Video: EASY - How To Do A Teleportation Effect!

Hey what's up everyone my name is Murray, yeah I'm covering my face, I've got this horrible saw in my mouth and frankly it looks like a baboon's butt on my face, I'm just covering it for your sanity and for your benefit, you know what I could just blur it out. Yeah but we're gonna take a look at this transport slash teleporting effect but yeah I haven't even reviewed the footage yet so let's jump in but first intro okay
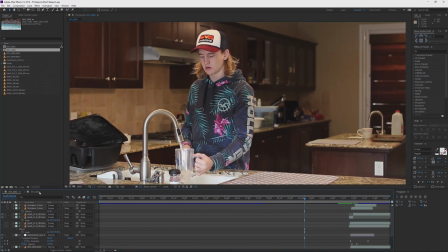so we're in after effects and i've got my footage here actually and here's the other scene as well so we're going to take a look at how this whole thing was done i'm going to break down this one first so let me just close all of this and collapse it to make it
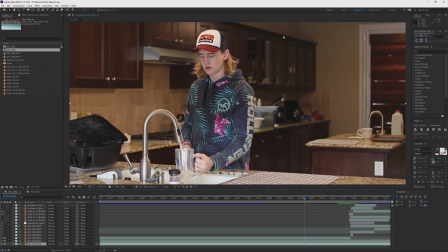organized for you what i have is my background here this is just the background plate because you always got to catch a clean plate without any like the the subject like duncan he's moving i have him out of the shot and i just capture the background with the tap on and the the
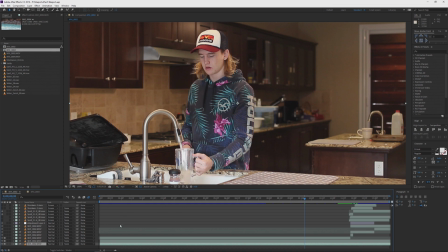switch on or the yeah the tap essentially and the water coming through so that's the background there always make sure i have that so that i can have something to fall back on because when he's out of out of the frame i want that back clean background um at the same time i
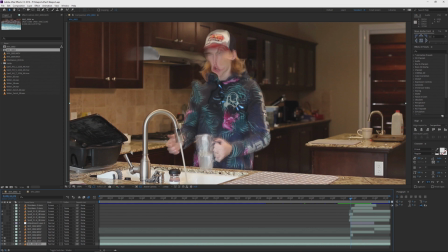want to be able to manipulate duncan here without manipulating the background so i actually cut him out doing some roto which i'll show you in a sec
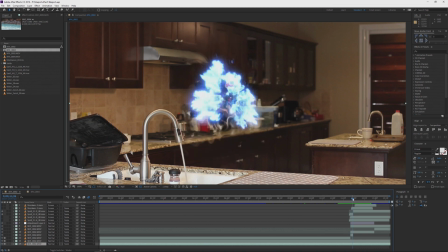but that'll give me the ability to shrink him like that and do this effect so
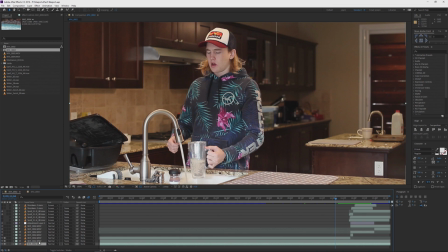obviously there's the background next we have duncan which is this layer and this is him walking around kind of doing his thing i've got the background plate here as well this is also the background plate it's just the two same thing so ignore that
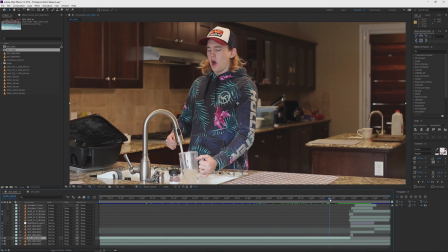one um and then this is duncan he's just essentially doing his thing i'm gonna zoom in here so you can see what's going on and as soon as he starts to sneeze
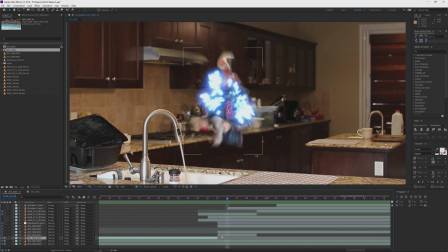and kind of disappear that's when i have this layer this layer is
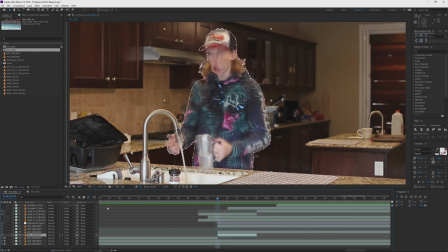just a one frame so if i just show the properties here
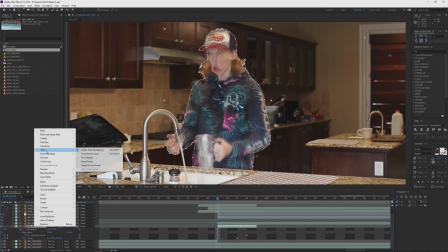i've right clicked on it i've done time remapping enabled the time remapping and you can see
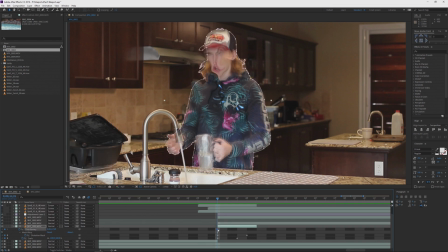that it's at a time freeze here and so it's just one
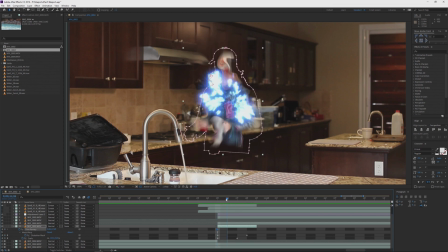frame but you wouldn't know that because it's happening so fast and there's motion blur i've
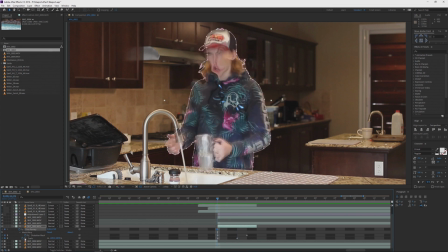also reduced the scale i've keyframed the scale from 100 it went down like
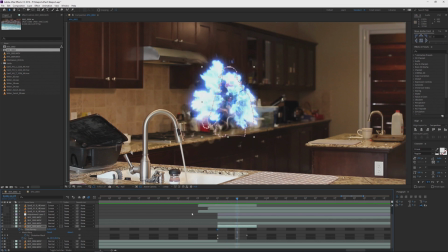two keyframes and took it down to 50 that way it kind of adds a bit of motion blow to it as well and then i have the effect of mesh warp that way i kind of get to mesh it as well so
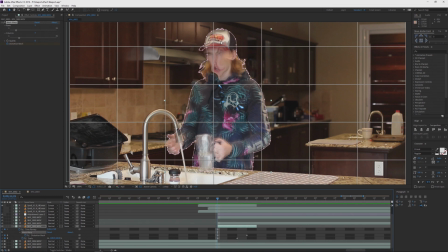in the beginning here i've added a keyframe to the distortion mesh and i've had no interaction here but the further i go to
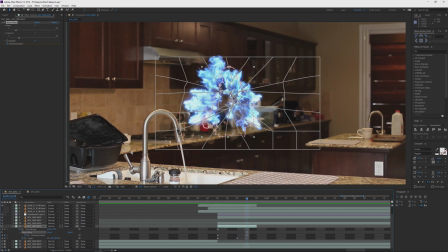the last keyframe the more that this mesh kind of implodes on itself so it's almost like everything is being sucked into one spot and that's kind of what i've done like you can see he's a little deformed here and then i go more he's more deformed and kind of pushes the outside of
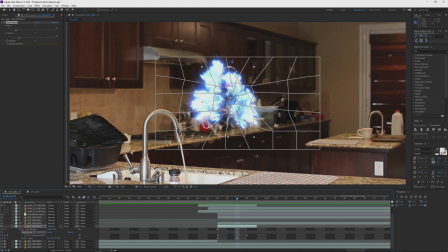push essentially pushes pushes the outside of him or the outline of him into the center of his body like he's being sucked into something like if you had a tissue being sucked into a vacuum now you don't necessarily need mesh warp you can just do the scale position or the scale property from
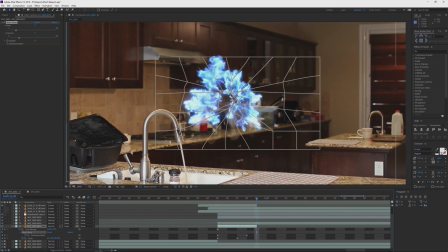here 100 go down three or four key frames and scale it down to zero percent it'll zoom all the way to zero percent over here and that you can do that and it would kind of disappear like that i added the mesh kind of i wanted it to like fold in on itself i wanted duncan to fold in on himself whilst the effect is happening then up here
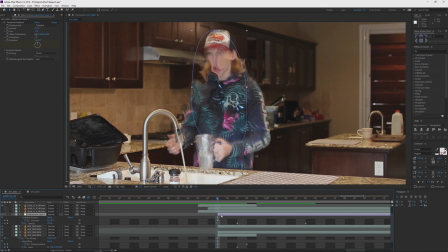i have an adjustment layer for the turbulent displacement i just added the adjustment layer did the effect turbulent displacement added a keyframe to the evolution went down in time and adjusted more the evolution so it adds some